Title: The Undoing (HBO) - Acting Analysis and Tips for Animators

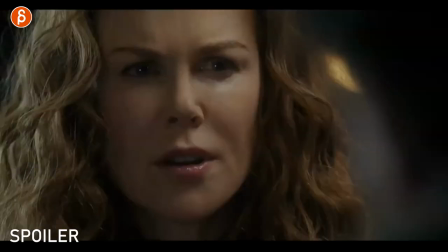8:05 they feel about each other back to this character he's talking to her there's a little bit of discussion of she asks him what he thinks in terms of
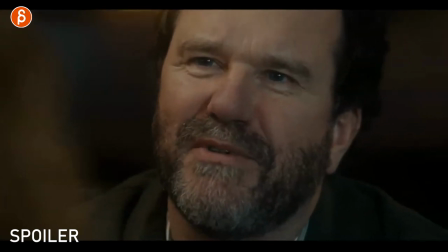8:11 her husband's innocence and this is a tiny thing here where he tells him you know he has this gift like he loves this i love
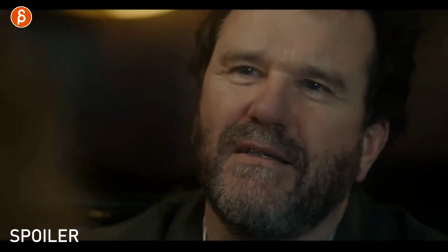8:18 this i have this gift of reading people it's really great and look at this here i love this moment so she asked him what do you think about my husband you think he's innocent he has this thing of all right blah blah blah and i love this here as he goes down he
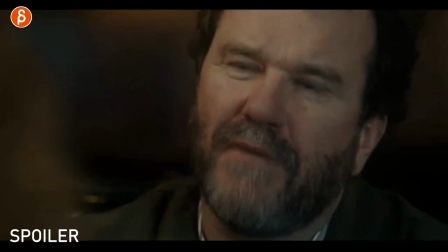8:29 goes and then he tells him i think your husband is a jerk but i don't think he's guilty but it's that
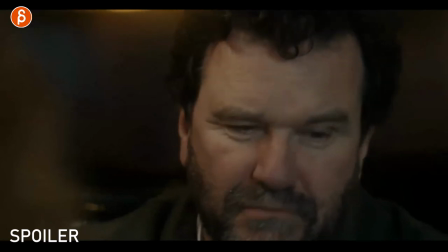8:37 decision making of yeah this is what i'm thinking i'm going to tell her this no i don't think he's innocent it's just i love that almost that he's a patient that that
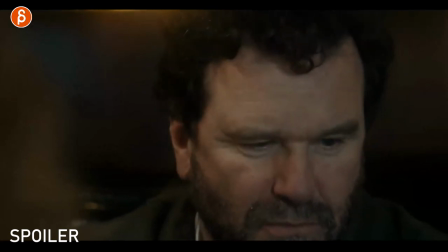8:45 thought process that's an externalized right through there that's not in the audio it's just him going
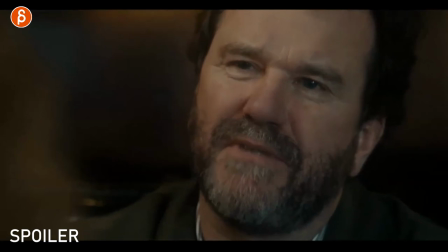8:51 yeah and now i'm going to say what i'm going to say so think about that when you're lip sync and if you're watching my clips you know that i'm repeating this but it's important that you don't just stick to the lip sync and animate the character in modes whenever there's audio there The character is going to think,
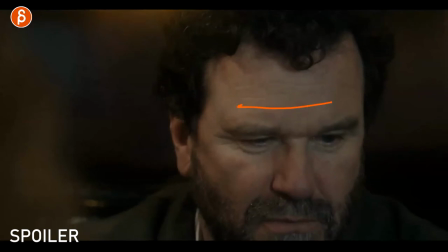9:05 they're going to make choices, they're going to process information, make decisions, it's going to be, you know, an inner monologue as well, it's going to be subtext, so all those things like this, just to me, adds just an extra layer to the performance that's outside of just matching the lip sync.
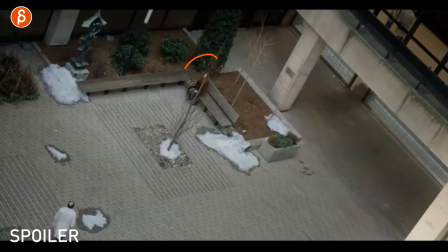9:18 This one is a bit more about body language, I want you to look at her and kind of at him. He doesn't change really, it's mostly that he doesn't really want to talk to her, his hands are always in the pockets, but look at her and from the very beginning, let's go back, you can see all the movement,
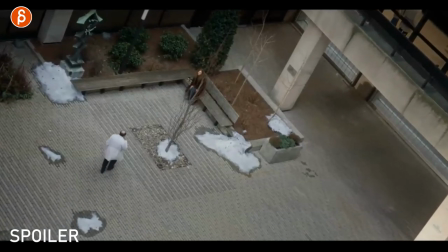9:31 you she's so eager she's kind of nervous there's a lot of fidgeting she gets up she wants to get ready there she takes a step closer to him she's
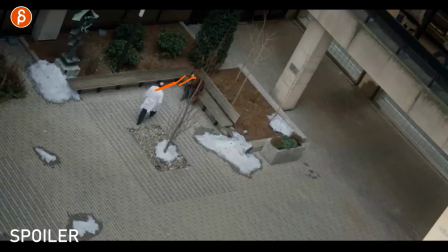9:38 leaning forward she just can't wait she's so eager to talk to him because he has more information about her husband you can see this she almost wants to shake hands she has a little bit of touching here they know each other it's not you know a person she doesn't know but it's all out there look at him he just
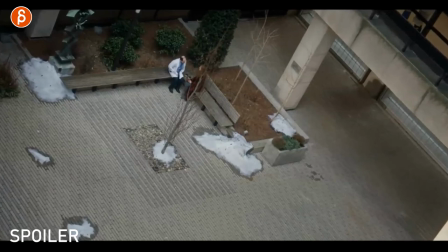9:55 hands in the pocket is completely closed off doesn't really want to talk then this continues here where she has more
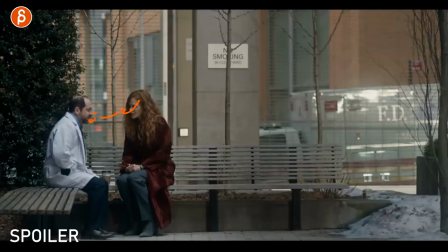10:02 gestures she has more moves she leans in she's almost like she wants to lean in and she wants to see what is he saying scanning all of this and he just stays put in that same pose closed off i'm not going to shake hands nothing and again this goes back into you have multiple characters how do they relate
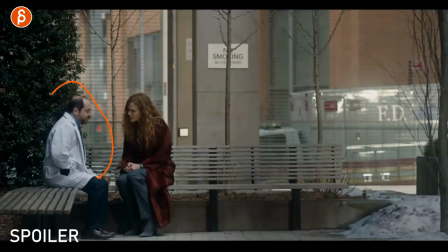10:18 is someone more interested than the other what does that tell us if this character doesn't change this pose what is this pose compared to someone like this
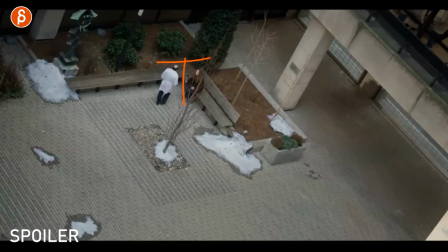10:26 here who's just so eager leaning forward so just make sure you have something like this because to me everything is always about contrast it's just not that interesting unless it's a very important story point that they're dissimilar you know in terms of posture and behavior and all that stuff but i like seeing
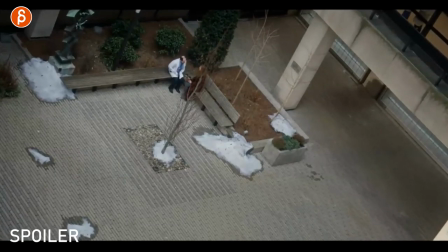10:40 the differences in characters be it two or multiple characters in your scene and how we will then perceive that and how we learn something from those two characters
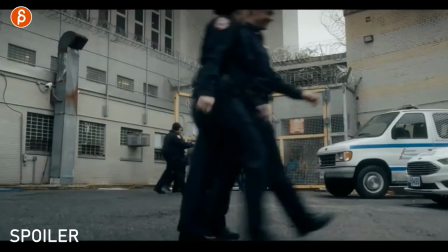10:49 and again body language this is about him now visiting his dad in jail here in prison so this is all about what I talk about
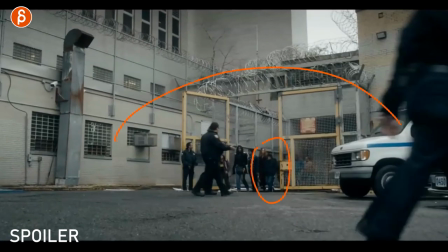10:57 my students is your character in an environment that is familiar or unfamiliar he's never been here he's never seen this so if you look at
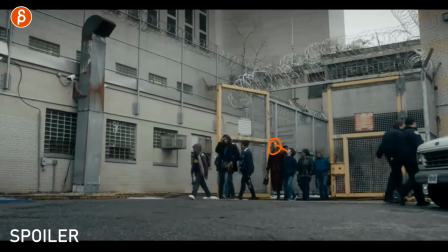11:05 him look at that he looks up she's done this before she's more concerned about him obviously it's the parent too and look at that he just keeps on
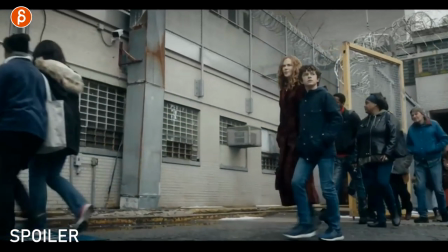11:13 looking looks around there looks around here again I mean it's kind of cold too but it's almost a kind of protective thing he's kind
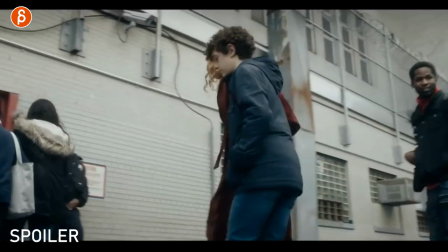11:20 of shielded with his jacket I'm probably reading way too much into this but you know like versus people that are potentially a relaxed as they walk maybe that's not
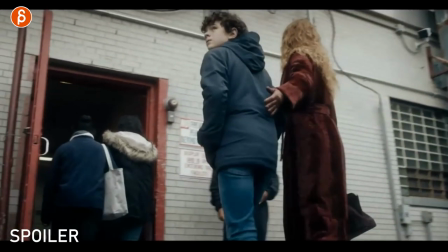11:27 their first time but all of this look at him as he looks around he's about to get in here but he's still concerned or curious
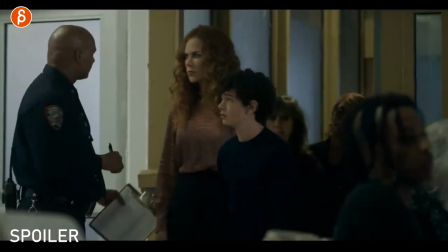11:34 about what is this place same thing as he goes forward they're passing the guard you can see this here looks around he knows he's been told where to
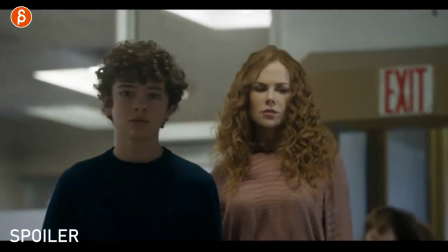11:41 go but he looks here looks over there he's not very relaxed here looks over here but you know he's supposed to sit
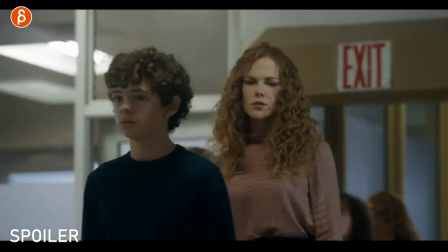11:49 here but he still looks everywhere just because this is new is unfamiliar is potentially scary so think about that when you have a character in any type of environment if you
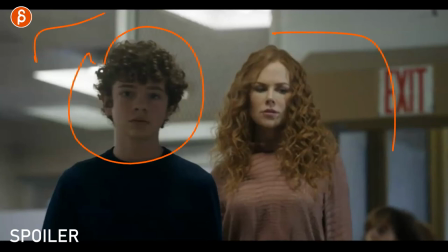11:58 are putting character in a set anywhere is this character there for the first time yes or no because that is going to change how they move
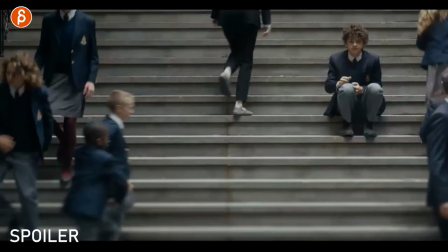12:05 how they look how they behave and all their acting choices this is a tiny thing is more about composition and placing characters in awareness he is kind
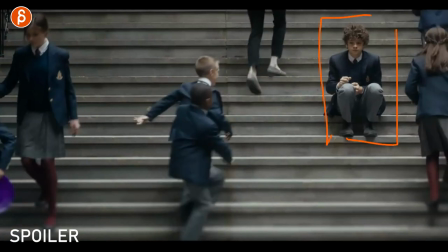12:12 of alone in this all the kids are having fun but he's alone and you know kind of it's a tough spot to be in when your dad is accused of murder
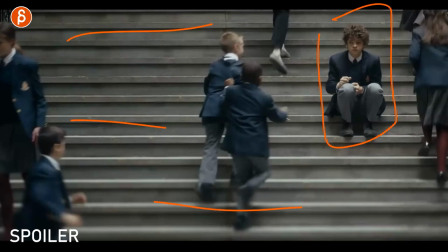12:19 but he's that you know re-emphasized in this big vast area closed up in a corner but also as kids play and
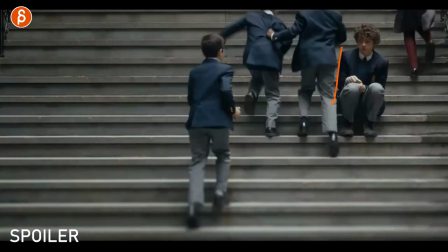12:25 get close to him not on purpose they kind of play around you can see he doesn't want to get touched he just feels alienated just doesn't doesn't
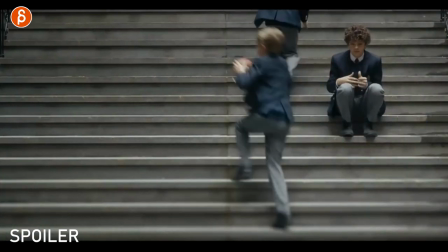12:32 want to be part of all of that it's a quick thing but again something for you to think about as you put your character not just
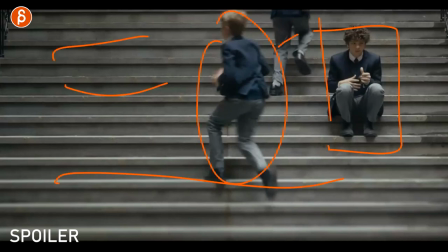12:38 in an environment because they won't interact but with people that are around this how is this character going to relate to them and
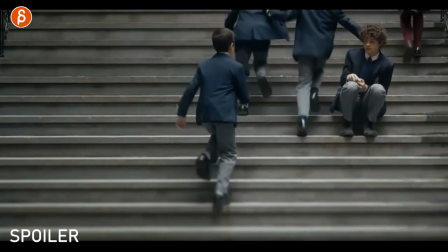12:44 behave towards them are they like here is he going to move away or is it going to be more and more i I want to be with you,
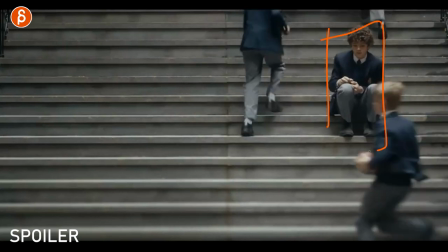12:50 I want to play with you. Anyway, you want to look at how does this character behave when other people are around.
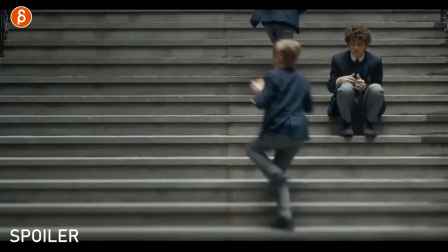12:56 It just tells us, again, one more thing about the character. It's an extra layer than just putting a character here and is doing their thing.
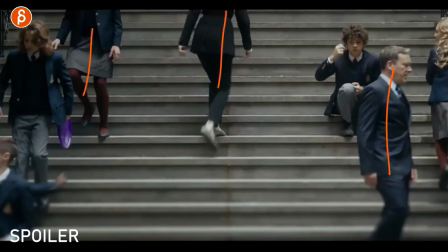13:03 So if you have, this pops right into the first frame, if you have multiple characters, I would highly recommend to think about, well, how will your main character react and interact with those? And will that tell us something more about the character and add extra layers without just being kind of a generic performance? and this one is me reading
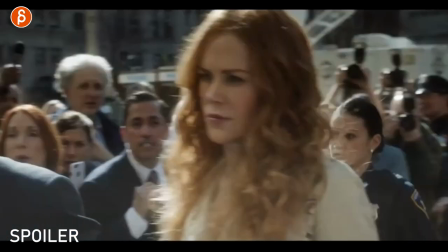13:21 into things i don't know if that was the goal but the trial has started they're all there you can see the reporters you can see the
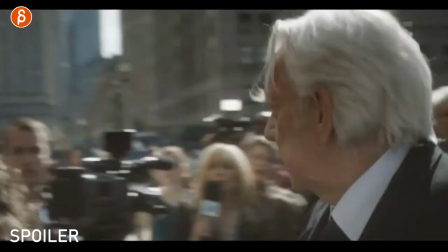13:28 grandfather of the kid here they all started all getting ready what i want to look at again has nothing to do with acting i just want to bring that in was i like
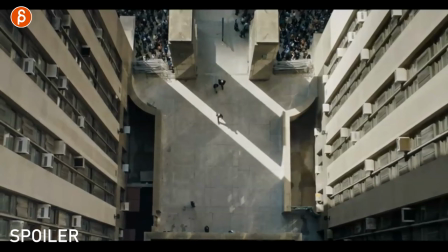13:36 this light here it's almost like the people here as they're starting the trial they're crossing that line they're crossing into
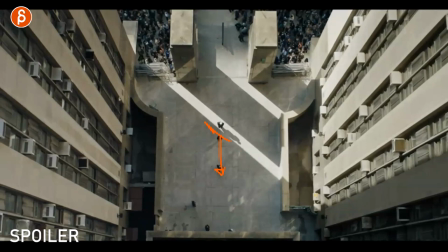13:43 a new world after this there's no turning back this is going to be insane as they have to go through all of those revelations about the characters what's going to happen again spoiler kind of non-spoiler but i kind of like that visual thing is this intentional or not i don't know so many times i look at this go this is really cool and go was that the actual intention a lot of times i'm just reading into things but i kind of like that visual thing anyway but that's also sometimes the fun of watching those things like reading into this and kind of interpreting uh what they may or may not have wanted to tell us with the visuals but anyway speaking of visuals if you have visual works so ridiculous if you have animation that you want me to look at and help you with based on stuff like this if you like this you feel like that's interesting and you want me to help you with your shots and make your shots even more awesome you know the drill i got workshops link in the description with all information you can sign up at any time and speaking of time this has been a fairly long eclipse so if you're still watching the whole thing thank you so much i appreciate the time that you put into watching my clips and that is that i will say thank you again subscribe if you want or not like if you want or not but helps my channel grow i will appreciate it if you do and if you do subscribe hit that bell box you don't miss any of my uploads because i do upload a lot and that is that thanks for watching and i will see you in my next upload